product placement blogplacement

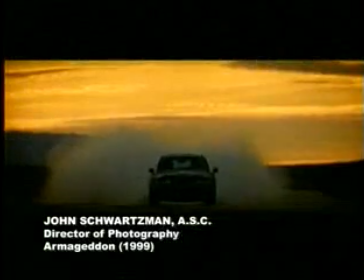Again, BMW gave us a lot of money if we put their car in the movie. So we did.
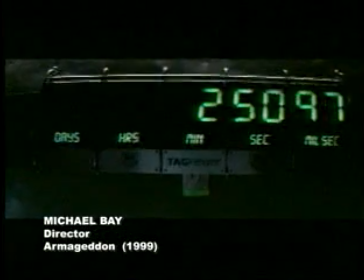We use a Tag Heuer big clock, and I put that little Tag logo there, and it saved me $75,000. You know, movie producers used to look to investors when they were trying to get a movie off the ground, but now they look to advertisers too.
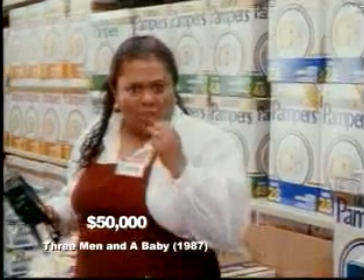Pampers paid $50,000 to appear in Three Men and a Baby, Huggies $100,000 for Baby Boom,
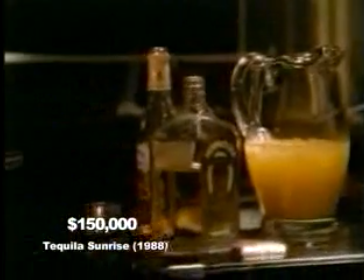Cuervo Gold $150,000 for Tequila Sunrise,
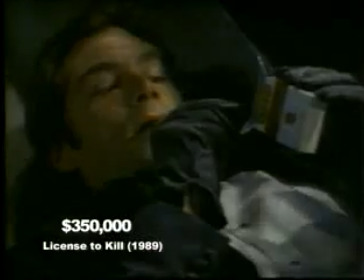Exxon $300,000 for Days of Thunder, and Lark Cigarettes $350,000 for License to Kill. You know, this can get very competitive.
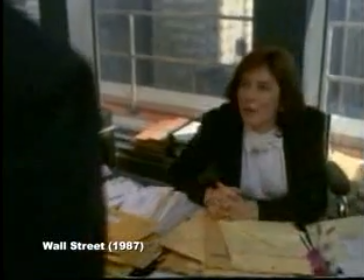Forbes and Fortune were duking it out with each other over which of the magazines was going to appear in Wall Street.
Well, it's in the Bible.
Since it is now so expensive to promote a movie, tremendously costly, the producers are often looking for ways to get some money back and some promotions as well.
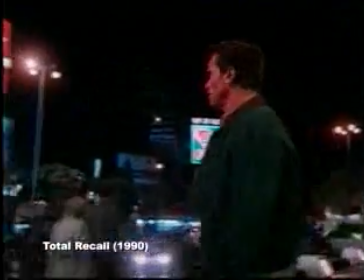This can be a matter of putting a product in the background of a scene.
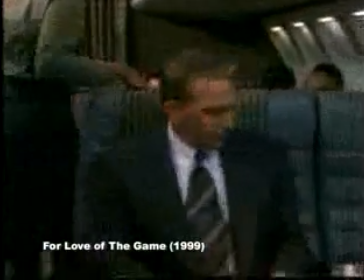It can be a matter of actually writing dialogue into a script.
What is it with single men and V8 juice?
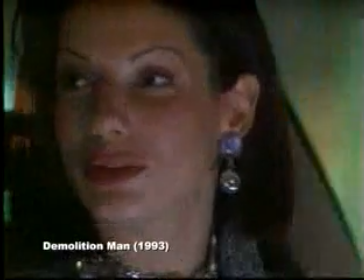You do not realize that Taco Bell was the only restaurant to survive the franchise wars.
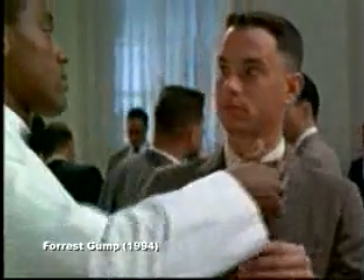All I want is a Pepsi. Or it can involve what I like to call the plug deluxe,
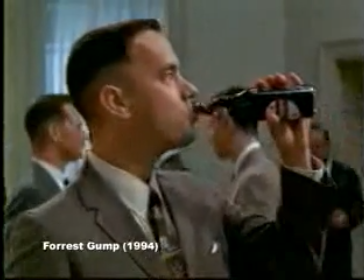which is a shot of the star actually using and enjoying the product, which is, I suppose,
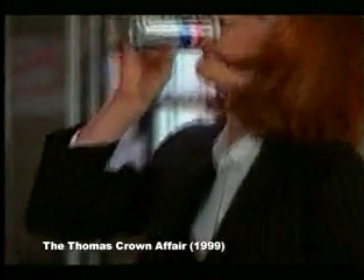worth its weight in gold to the advertiser.
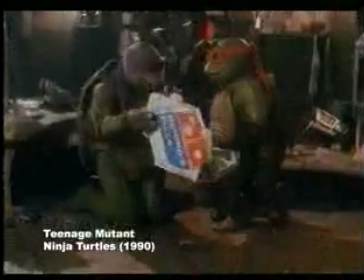Product placement, to put it very simply, is a practice that turns movies into outright commercials.
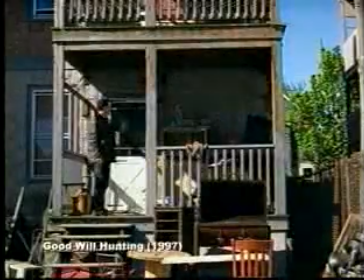It's Miller time!
There's the moment in Good Will Hunting where we see Matt Damon and Ben Affleck carrying their
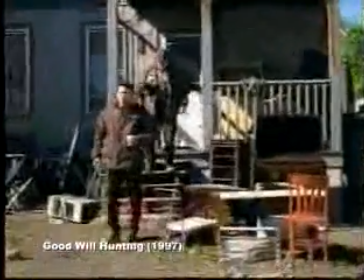Dunkin' Donuts tumblers to the car, which is fine. Dunkin' Donuts is a Boston institution,
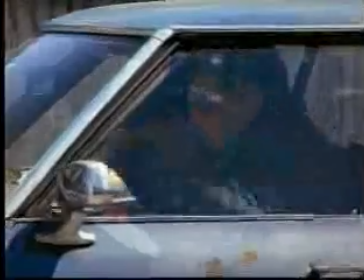but the fact that they hold the tumblers so that those logos are faced directly into the camera,
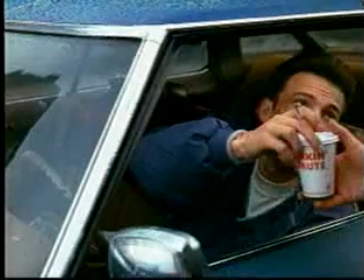that makes it a plug and therefore not realistic. You've got a very good thriller called Internal Affairs.
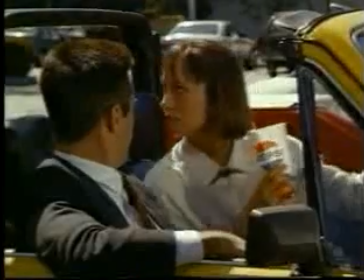But all of a sudden, there are these logos staring at me like a couple of big eyes.
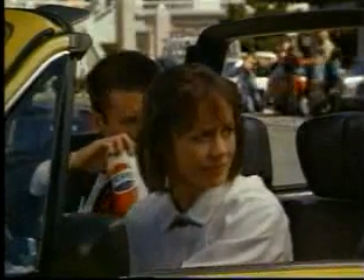And at that point, the movie just kind of stops for a second. Same thing happens in Summer of Sam.
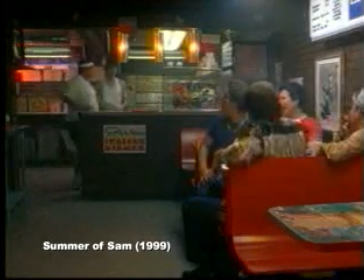You've got all these guys sitting around in a diner drinking their Pepsis, and Spike Lee,
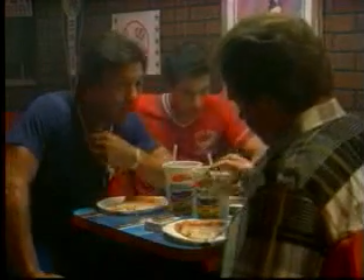the director of many a TV commercial, has the logos facing the camera.
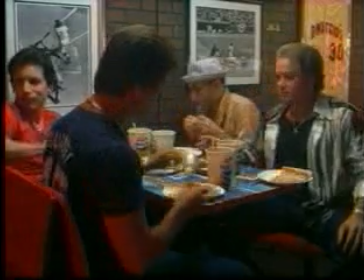And there again, suddenly, that's what we see, that's what we notice. It upstages everybody. There's a particularly rich example of
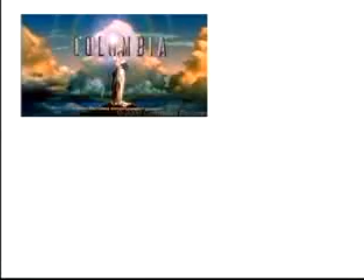concentrated placement from the mid-'80s when Columbia Pictures was purchased by Coca-Cola. And they started writing whole scenes into movies that were about Coke.
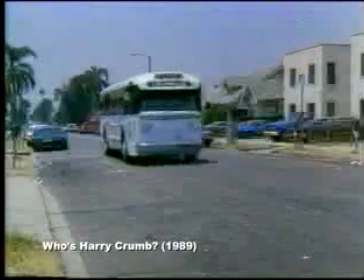For example, there's the John Candy comedy, Who's Harry Crumb?
Sherry?
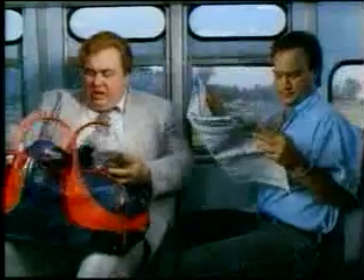No fruit, thank you.
Really pointless, but striking as an example of utterly gratuitous product placement.
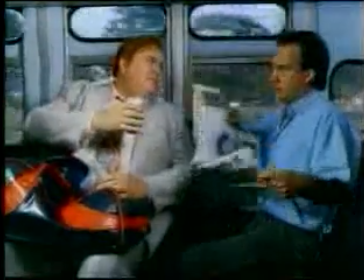Coke? No, thank you. Mix them together, get a cherry Coke.
We see the Cola Wars coming to the movies in a film called Missing, which is produced by Columbia, which was owned by Coca-Cola.
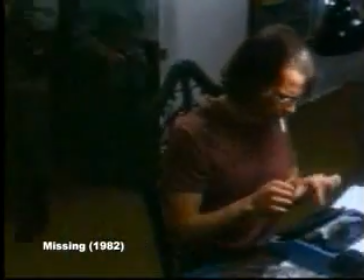Missing was a film about an American student who was murdered, and in the film,
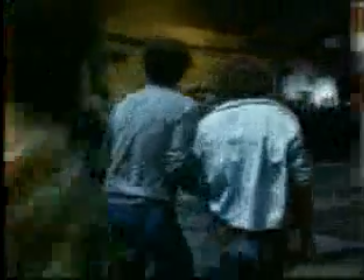we see repeatedly images of Pepsi and the Pepsi logo associated with the Pinochet regime and the soldiers and the bad guys,
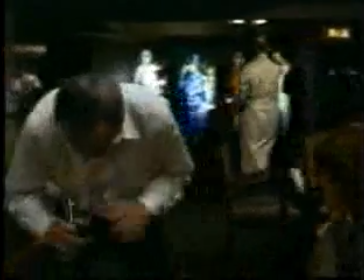and Coca-Cola associated with the Americans, the good guys.
A la vida.
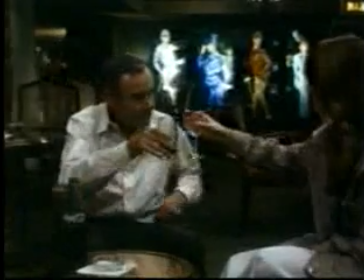Olive. To life.
We all know through the strategic placement of products that advertisers colonize space, all kinds of space. But we don't necessarily think about the way in which advertisers colonize time.